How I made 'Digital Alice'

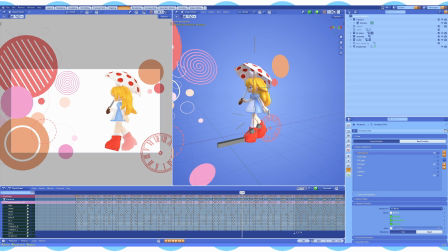1471s
It's just like simulating stuff, making illusions happen, faking a lot of things, because you can do a lot of things, well, quote unquote, the wrong way, but if it works, it freaking works.
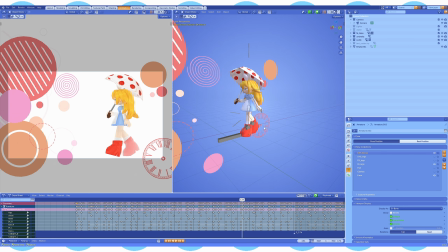1483s
Oh, and another thing that I guess I should talk about is the kind of the fake mist
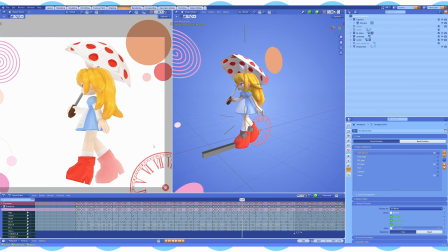1488s
effect that you can kind of see on the finished result here.
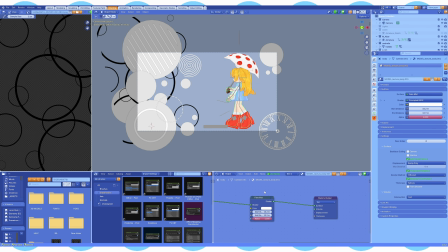1493s
So if I go to shading, it's actually this fake mist.
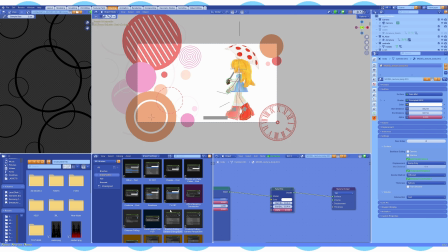1498s
So this is from a pack that I bought, like an effects pack called Drips PSX EFX. I'll put a link in the description. It's really worth it if you want a lot of like cool PS1 style effects that are yet again like fake,
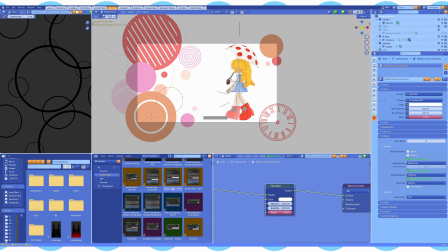1515s
you know, like someone has made a bunch of these for you and you could just buy it and use it.
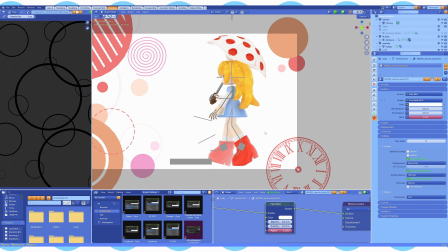1520s
So that's the fake mist. You can play around with it. You can change where it starts, kind of. You can make it super deep. You can make it very light like I did.
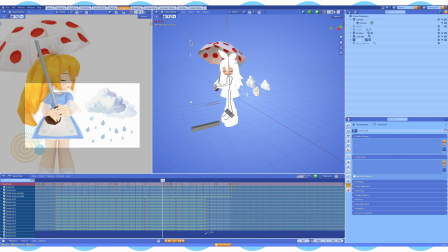1531s
This is another scene where there's a lot of fake stuff going on. Yet again, the camera is an orthographic view, so everything's flat, everything looks flat.
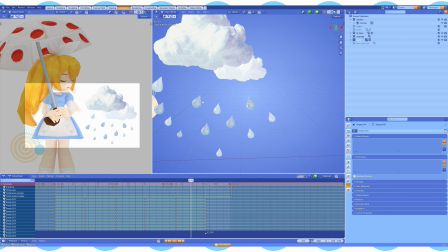1540s
Could have done it in like post-production, but I wanted everything to be on beat and I wanted everything to be kind of going through the same compositing that I use in Blender.
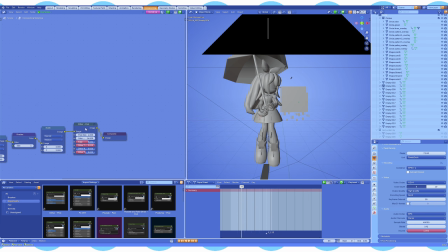1548s
And I guess I should talk about the compositing a little bit actually. Yeah, as you can tell, not a lot of compositing here.
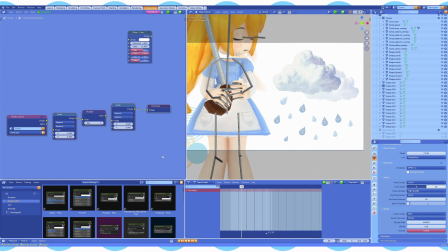1553s
You can copy and paste it if you want. Pixelation effect that I use literally on every single render.
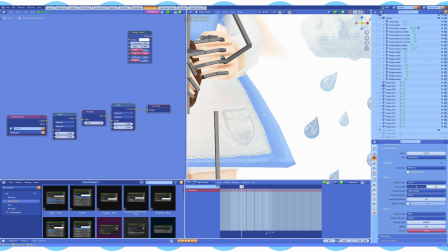1560s
This is how you make the edges, everything a little bit like ragged, but you can't really see it on here, but you'll see it on the render.
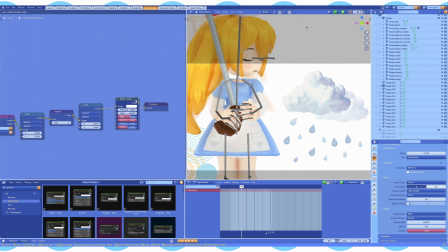1567s
But this thing is a new effect that I started using considerably recently,
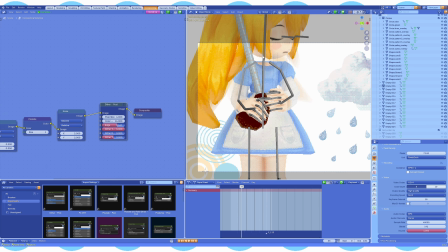1573s
I guess, but I'm using it on every single render again now because I just like the depth of color it creates, and it just like, I don't know, it's very random and you can play around with it a lot as well, and I really like it.
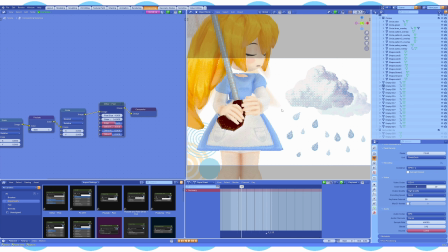1586s
Basically, it dithers everything that you see on screen, like every single thing.
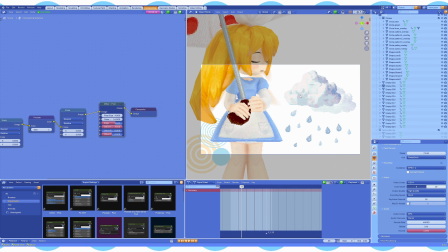1591s
And this is why I put everything in Blender and not in post-production, because this dithers everything.
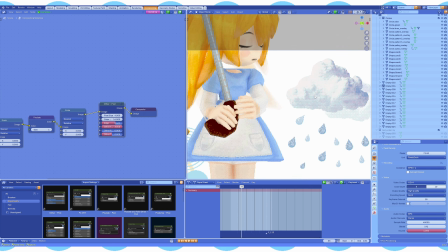1598s
So the circles are dithered, the animations of the clouds are dithered.
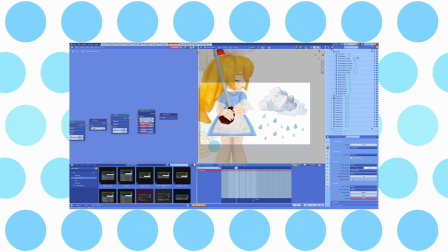1603s
God, I hate saying the word dithered because I know I'm mispronouncing it because it's a difficult word to pronounce, okay?
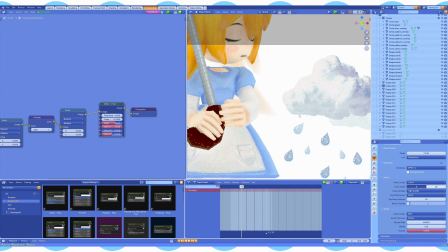1608s
But yeah, basically what it does is it creates this kind of very
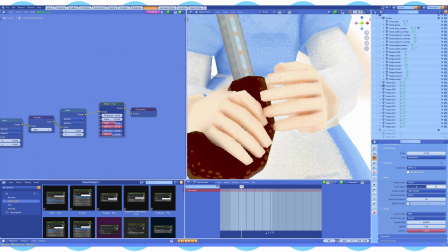1613s
pixelated band everywhere where there's like a gradient of one color going into the next one.
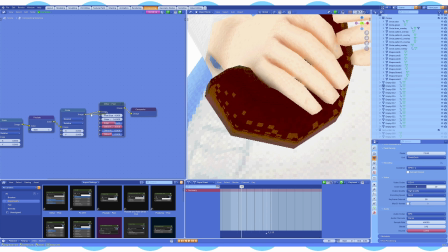1619s
Like here, for example, you can see without the dithering, the colors are just like separate, right? But with it, it kind of blends them, but not gradually.
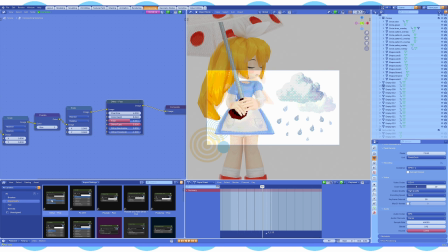1629s
It blends them in a pixelated fashion. Yet again, if you're interested, this is Drips PSX EFX. Really recommend you to support the creator of this pack because they are
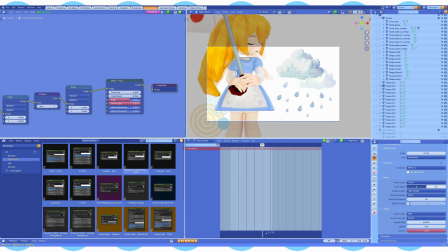1640s
extremely kind to create a pack of so many amazing effects.
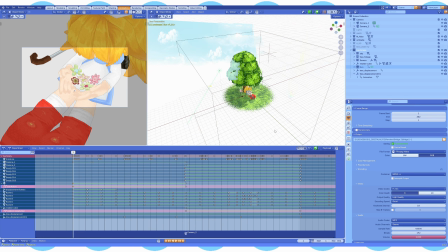1645s
Okay, so this is the scene where she sits under the tree,
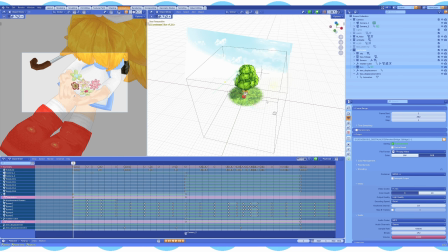1650s
and this one, I don't know why, my computer freaking hates this scene, dude.
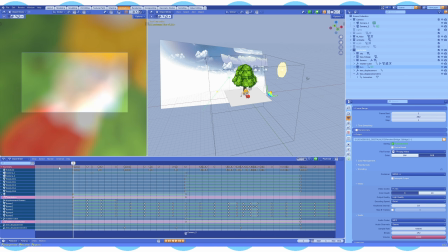1657s
It hates it. Because look what happens when I try to play it in Blender. It drops... it drops the frames to freaking 6 frames per second, dude.
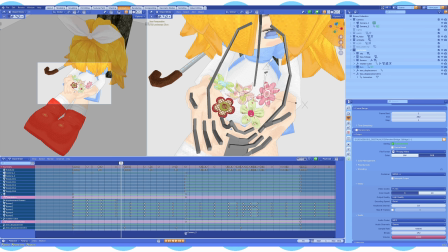1669s
I guess I should talk about just a lot of these kind of almost cut out PNGs that I use a lot in this video.
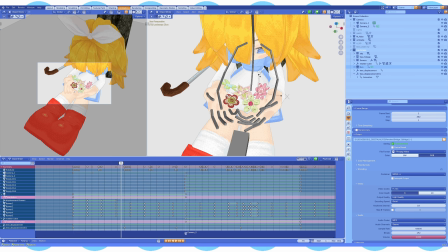1677s
The PNGs themselves, they are 2D, right? But Alice is 3D. So for example, these flowers, they don't look like they're supposed to be here.
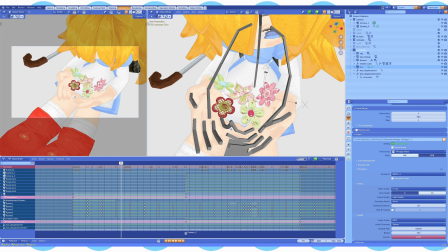1686s
It's like they're from a different video almost. They're from a different piece of media. And for me, that kind of evokes this feeling of a collage, like a patchwork collage. And you can see there's a lot of patchwork even on the flowers themselves.
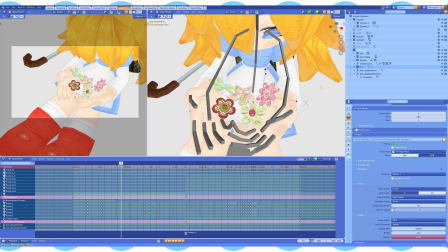1699s
They almost look like they're taped together, or like it's like arts and crafts type of thing, or they're made of fabric and buttons and all that stuff. I feel like it adds a lot to this childlike, not childish, but childlike, whimsical toy box kind of feeling.